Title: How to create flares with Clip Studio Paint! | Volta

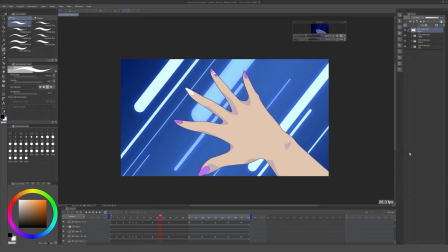I was working on this magical girl transformation scene, and I thought that it would be a cool idea to add some lens flares.
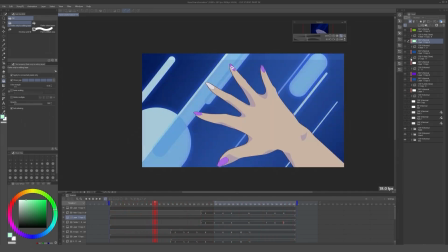So let me show you how I did it.
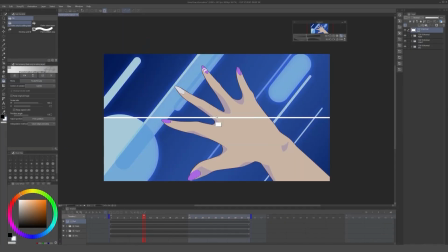The first thing I did was drawing this cross center on frame. I'll use it as a reference.
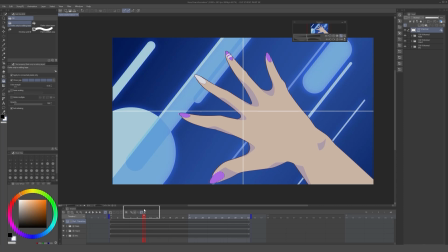Then I proceeded to enable the keyframes for this layer and move it to the position I wanted.
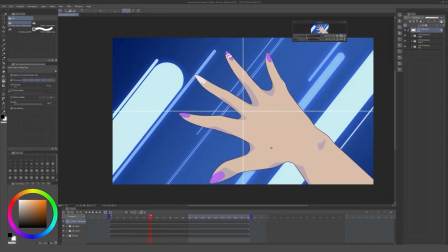This automatically adds a keyframe on the current position of the timeline.
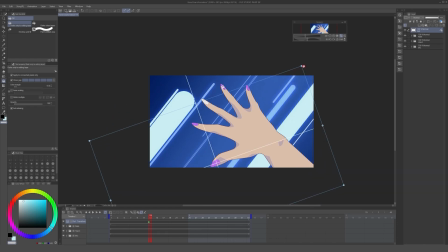Then I rotate it to an angle I wanted, and copy this layer and did the same for the rest of the fingers. From now you can see that it might be too many lens flares,
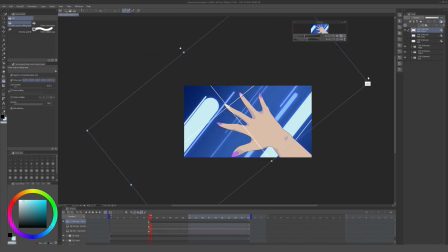and they definitely were too many, but that's the good part of using these shapes as reference layers. That way you can experiment quickly without thinking about it and correct anything you need.
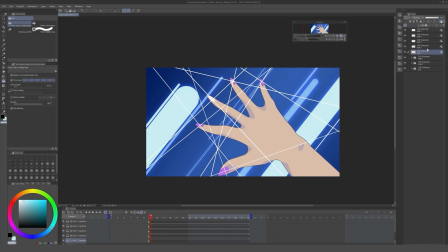These flares are supposed to come up one after the other, so I just drag the layers in timeline to offset them, and this way they will appear in order.
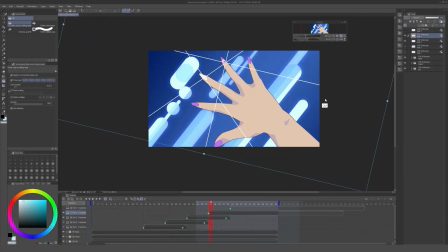Now moving forward, I decide to rotate each cross respectively, and here you can visualize the idea I was going for.
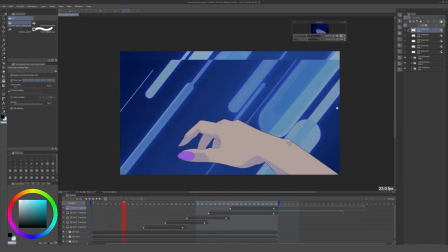However, the rotations look too dull, and that's because they are moving at a constant rate,
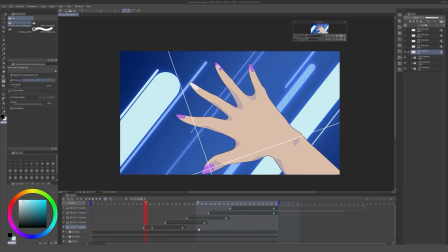so I decided to create a keyframe close to the end part of the rotation, and then shrink it to make the first part of the movement quicker.
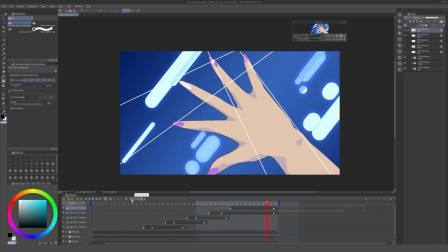This will give us a quick rotation and then ease into the rest of the frames.
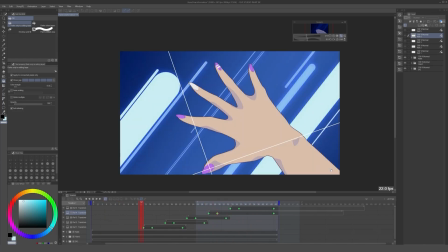This looks a lot better, but how we say before, it is way too many lines appearing on the screen.
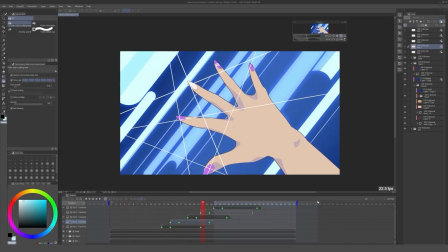So I decided to disable some of these flares and just leave 3. That would be enough.
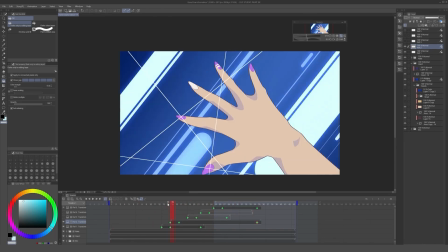The movement isn't perfect, so I just stretched it and adjusted each layer until I found it to be good enough.
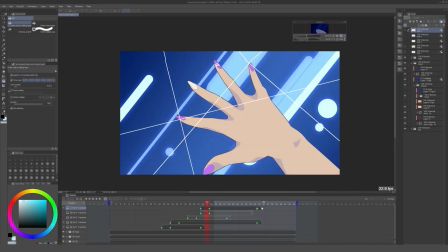Now we have our reference ready, and we can proceed to draw the flares.
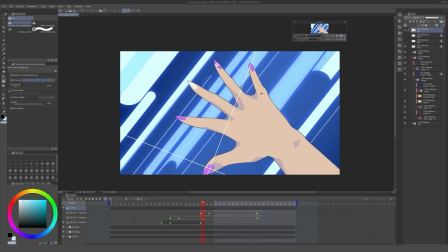So I created a white layer and then reduced its opacity to be able to draw on top of it all more easily.
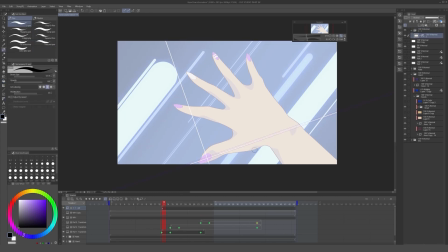Then I created an animation folder and started using the special ruler to draw the rays in the same direction as the cross.
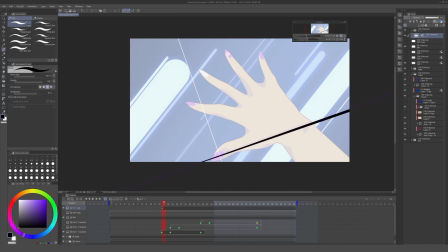However, we need to add more parts to this effect, so the best way to do this is to click on this layer and then select Create Folder and Insert Layer. And with this, we have the ability to draw several layers on the same frame for the same animation folder.
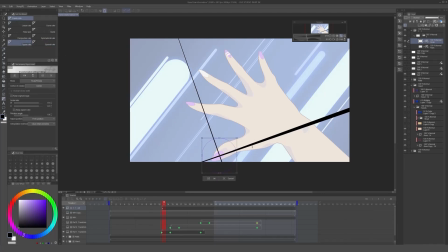It makes things a lot easier. So with the circular ruler, I create a big solid circle right in the middle. And then with another layer, I create another circle way far away. This will be expanding and changing with each frame.
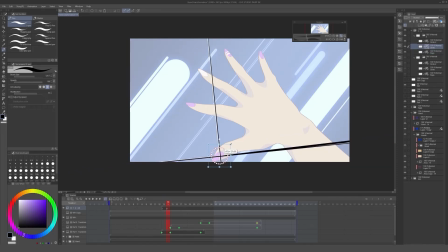So in the second layer, I rotate the rays and expand the flares respectively. You can also choose to rotate the semicircles to give another dimension to the movement.
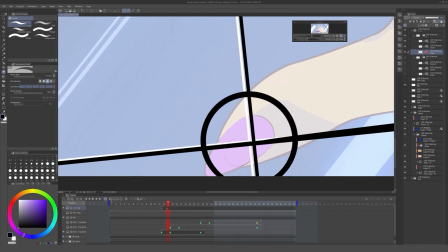And now, because the center is open, it is better to redraw the origin of the rays to not cross themselves.
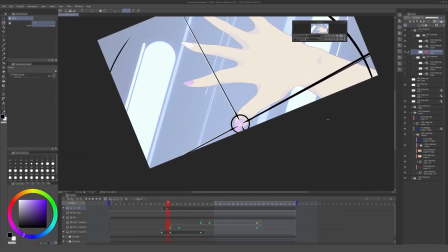Now we do this for the rest of the frames, one by one.
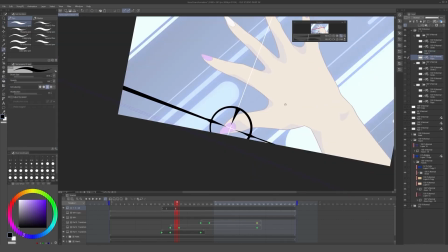And just remember that in the final frames of this animation, everything is gonna slow down.
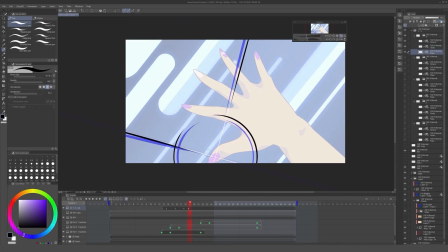So you expand these circles to a lesser degree, and they become thinner and thinner.
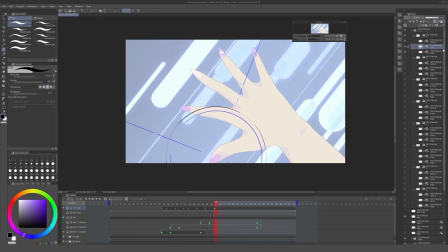After finishing, this is how it looks.
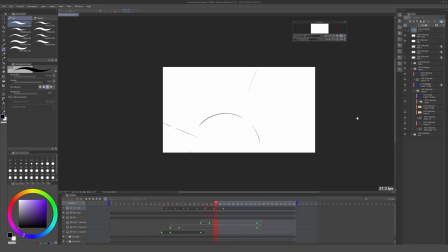And it is good enough for now,
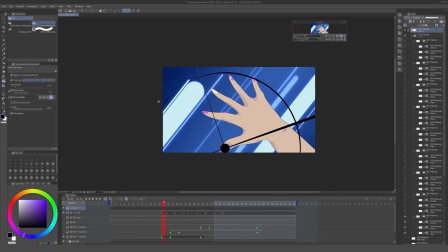so I took this folder and painted a white layer on top of it and clipped this layer to change the color on the entire flare.
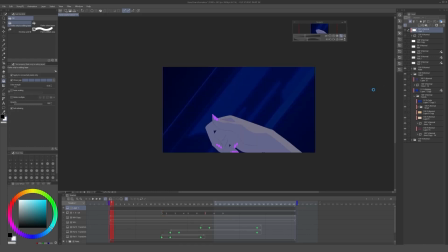And here's the final result along with the hand animation. So this is the basic idea.
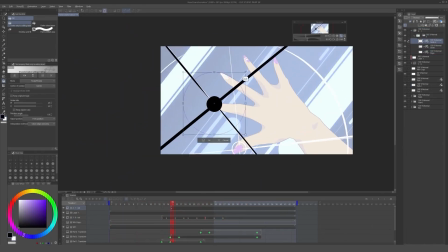From this, we can proceed to the rest of the flares the same way, creating small variations in shape and movement.
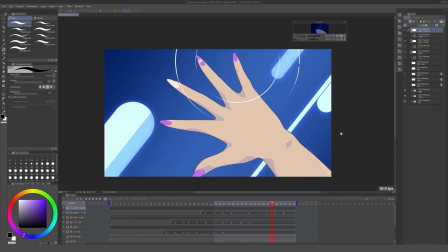Now the only part that is left to do is to add a glow effect. They are flares and they are not shining, so let's fix that.
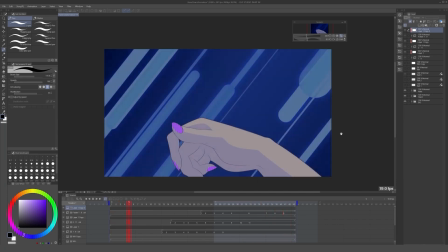The basic principle of a glow effect consists in 3 parts. First, we duplicate the shape we want.
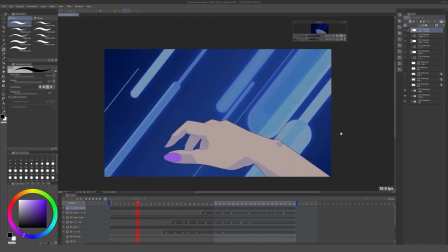Second, we change the blending mode to add.
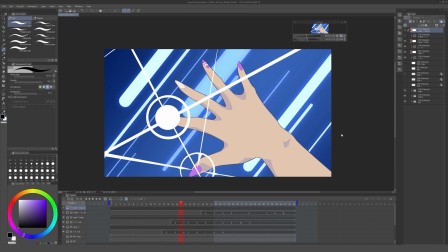And third, we blur the shape. That way we get that diffuse effect around it.
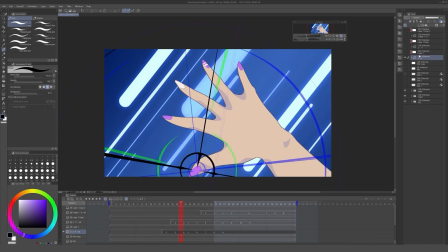So to make things easier for the way we are working, we should copy every animation folder we already drew.
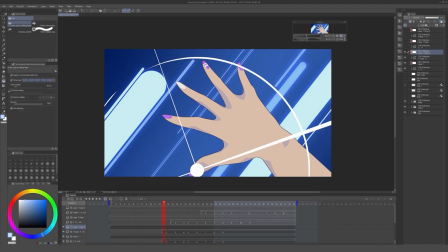And then we proceed to merge every element that is separated on each frame. Once we are done, we can change the blending mode to add on each animation folder.
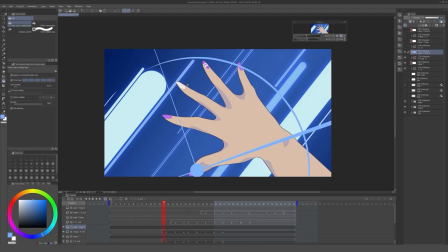And we can change the color of the animation folder by clipping a new layer on top. Then we proceed to select the corresponding layer. We click on Filter, Blur, Gaussian Blur, and adjust accordingly.
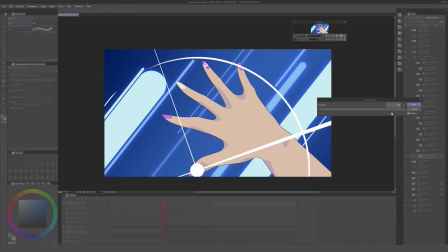For this animation specifically, and the size of the canvas. 200 work really well, but it is different in each case.
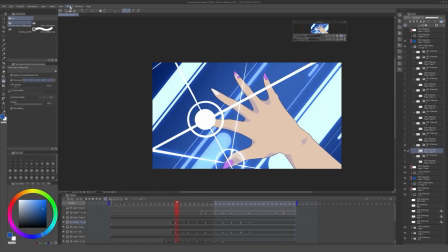So I did this for every layer and every folder, changing the color of the last flare just to add some variation.
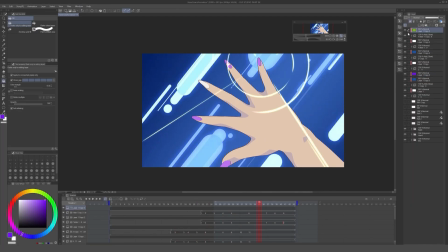And here is the final result.
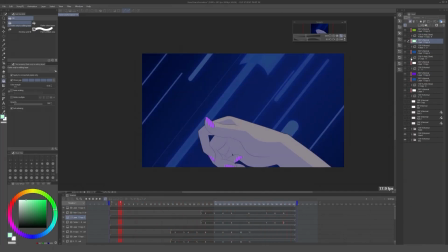This is just a simple example, but the same idea applies to more complex animations.
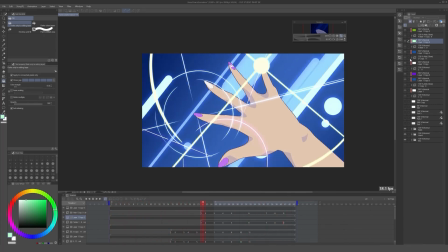I hope some of this was useful. You can find my social media down below, and I'll see you in the next one.
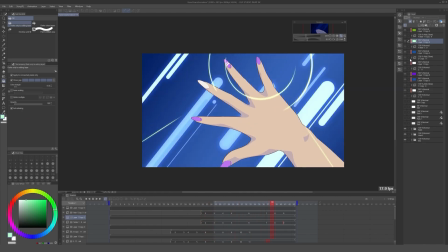Goodbye.